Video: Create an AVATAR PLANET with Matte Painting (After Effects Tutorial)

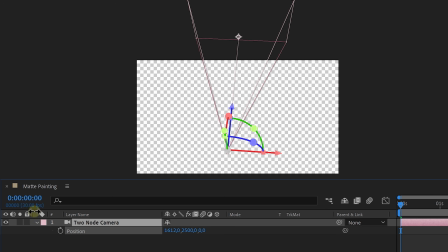The two node camera on the other hand will revolve around a single point in the 3D space, making them perfect for more complex arc or orbit movements. So you can already guess we'll be working with the one node camera.
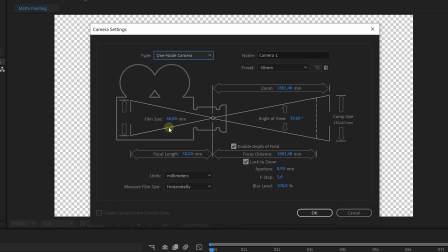Now the next setting is the film size, which we will be leaving on 36mm. This represents a full frame real life camera. The focal length is something personal and if you want you could always change it later, just like the f-stop, which will determine the amount of depth of field. And voila, Those are the basic settings of our After Effects camera. Just press OK to add it. Now it's time to start adding all of our assets. However, we do need to have a battle plan.
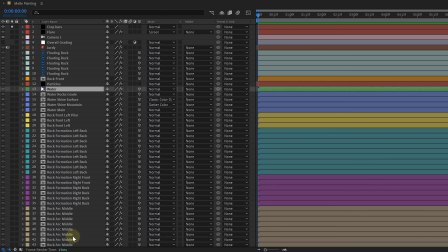The project is going to be a mess with all the layers and clips, so of course we're going to name everything correctly.
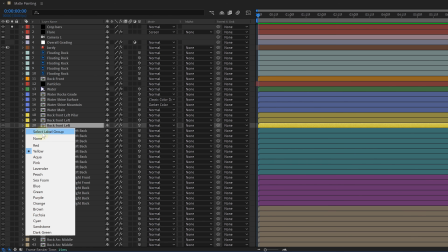And what we also find super handy are the colored labels for your clips. Like every mountain clip we can give a certain color, every ground clip can be another color, and so on. We of course start with our base plate clip. This will be our reference point for the rest of the stock assets, meaning we need to build around this clip.
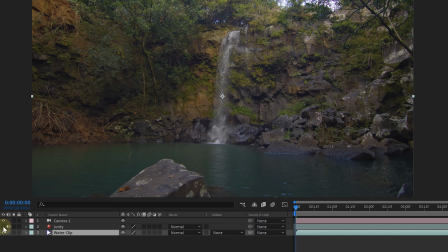For us, this is going to be the clip of Avatar Jordy and this water clip. Now, we shot Jordy in front of a green screen, so let's key him out.
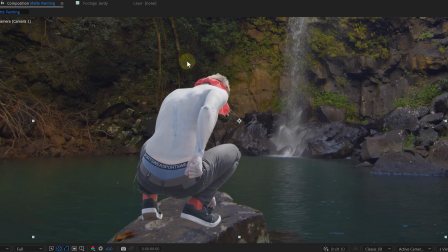And once we have that, we can place Jordy onto the rock in the water.
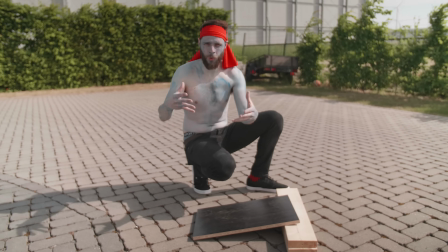When you composite yourself into a new scene, the biggest problem is always to plant your feet into the new surface.
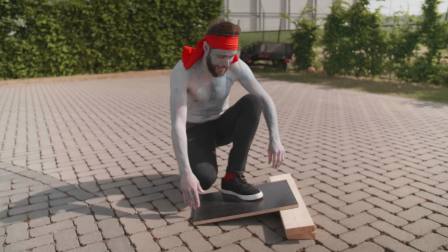So that's why we got this setup right here. I'm going to stand on this plank, which is a little bit slanted, just like the rock inside Adobe After Effects.
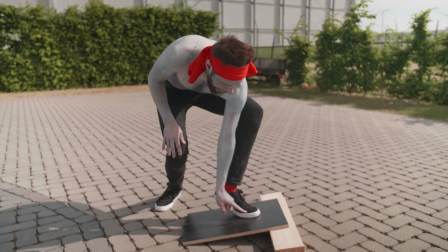And the idea is that we can reuse the shadow and the reflections that I'm creating in this plank right here.
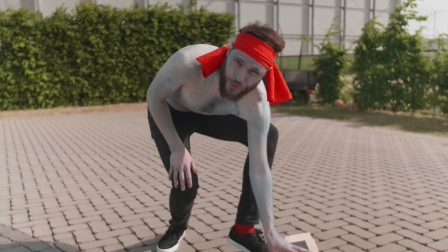That's why we've chosen for a dark brownish color, which also kind of matches the rock.
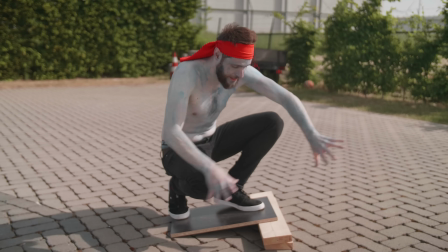Also, you're gonna get the right reflections. If you would stand on a green screen, you would get green reflections.
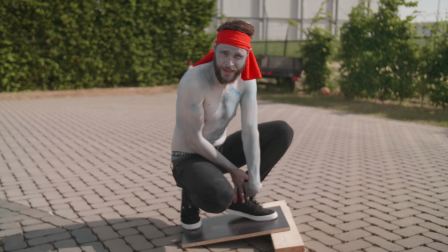Now I'm getting this brownish color reflection onto my feet. And now Janik will explain to you how it's done in After Effects.
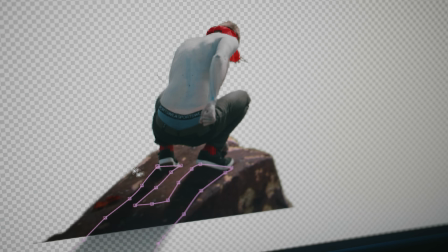Basically, it's super simple. We just masked out our shadow and multiplied it on the stone.
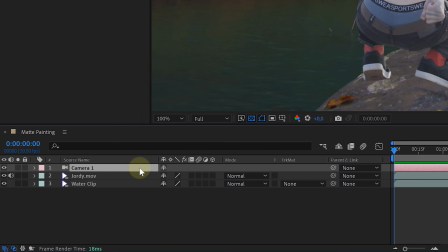And that's it. Because we want to use the After Effects camera to add movement to our shot, we also need to work with 3D layers. So make all the clips we have a 3D layer and move them in the 3D space to place them correctly.
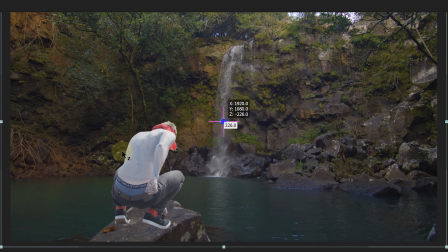Of course, use the 3D axis to move the layers around and have the most control.
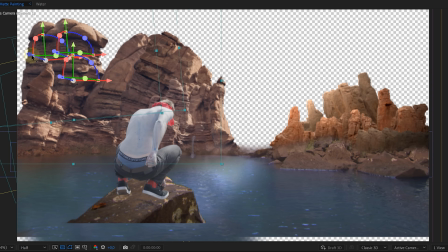Obviously, when we keep adding layers and layers to create depth, we also need to move them on the Z axis, making them further away from the camera.
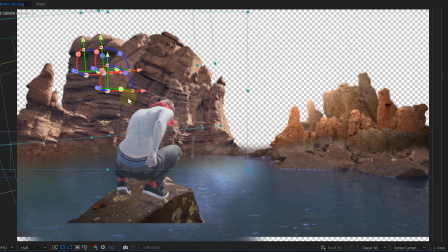But if your object like a mountain gets too small when moving it back, just scale it up.
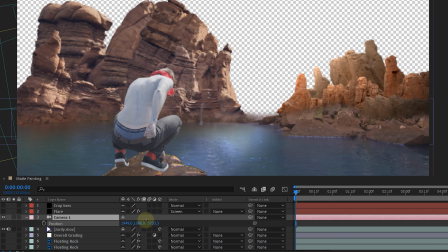When we now move our camera, we will get this cool parallax effect, because we created depth on the Z axis, exactly what we're going for.
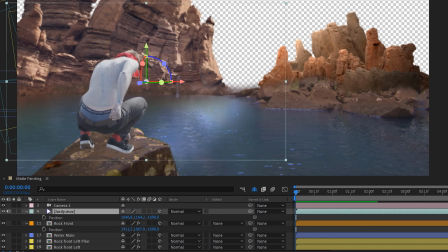However, this also means that you have to pay attention to every clip's position. If, for example, Jordy is sitting on a stone, then the stone and Jordy clip need to have the same Z position. Otherwise, they shift when creating the parallax movement. This technique will also give us the possibility to add effects between layers, like clouds, fog, light rays, whatever you want.
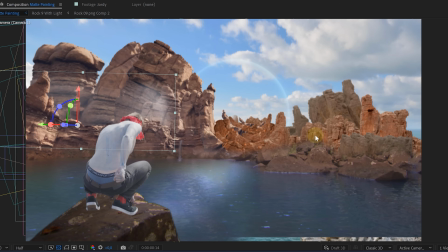Again, giving you more control over the entire scene. Now, speaking of control, like you can see here, we have some mountains that are quite flat, and they don't have any highlights. And we know that the light is coming from the middle. So our rocks need a highlight on their left side.
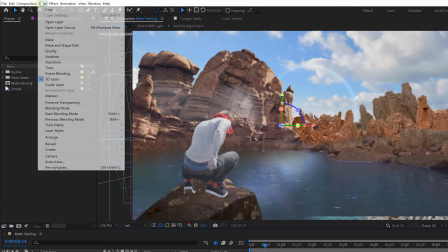Of course, you can paint them all in if you have unlimited time, but we can also use After Effects lights to reintroduce our highlights.
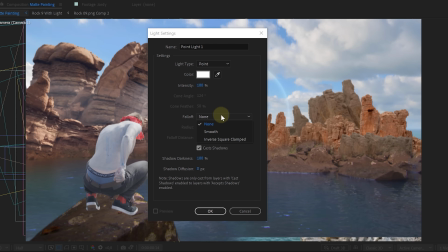Just create a point light and set the falloff to smooth. The rest of the settings will be personal to your main scene.
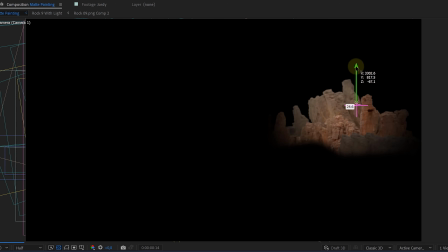Then we place the light next to our object in the 3D space to give it a highlight. But because we have multiple objects and are going to need multiple lights,
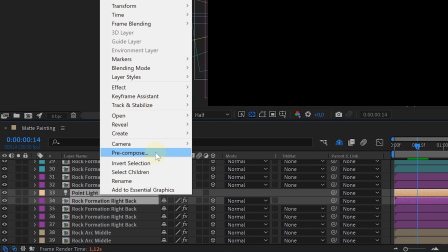we will pre-comp every object separately with their own lights, removing light spill on different objects.
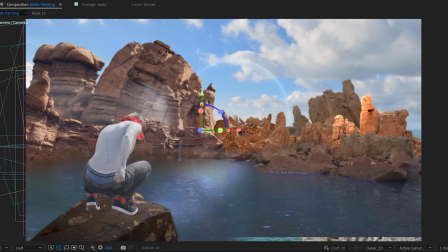Now fine-tune the light settings to your needs. This technique you can do for every object that needs some extra light. However, it has some restrictions. Like you can see on the rocks, the shadows aren't really correct. But for objects that are far away, we can make it work. For the world building part, we can go as crazy as we want. Every world is different, of course. So think outside of the box.
What's in the box?
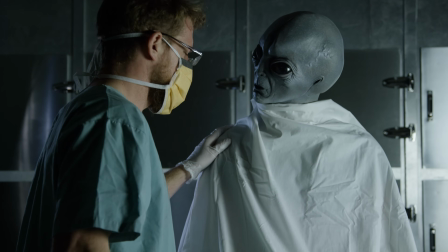For instance, if you want to create like an alien planet, you can use typical earthly things in a wrong way.
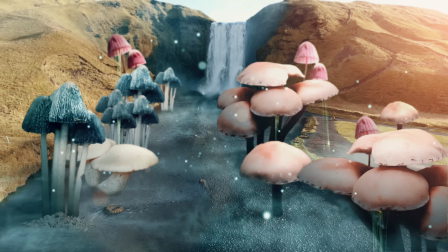Like using mushrooms as trees, but they are slimy. Instant alien feeling.
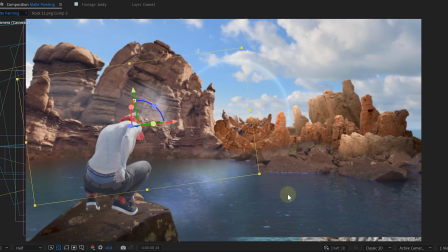So experiment around to see what fits best for your idea. When we are done with building, it's time to match everything together.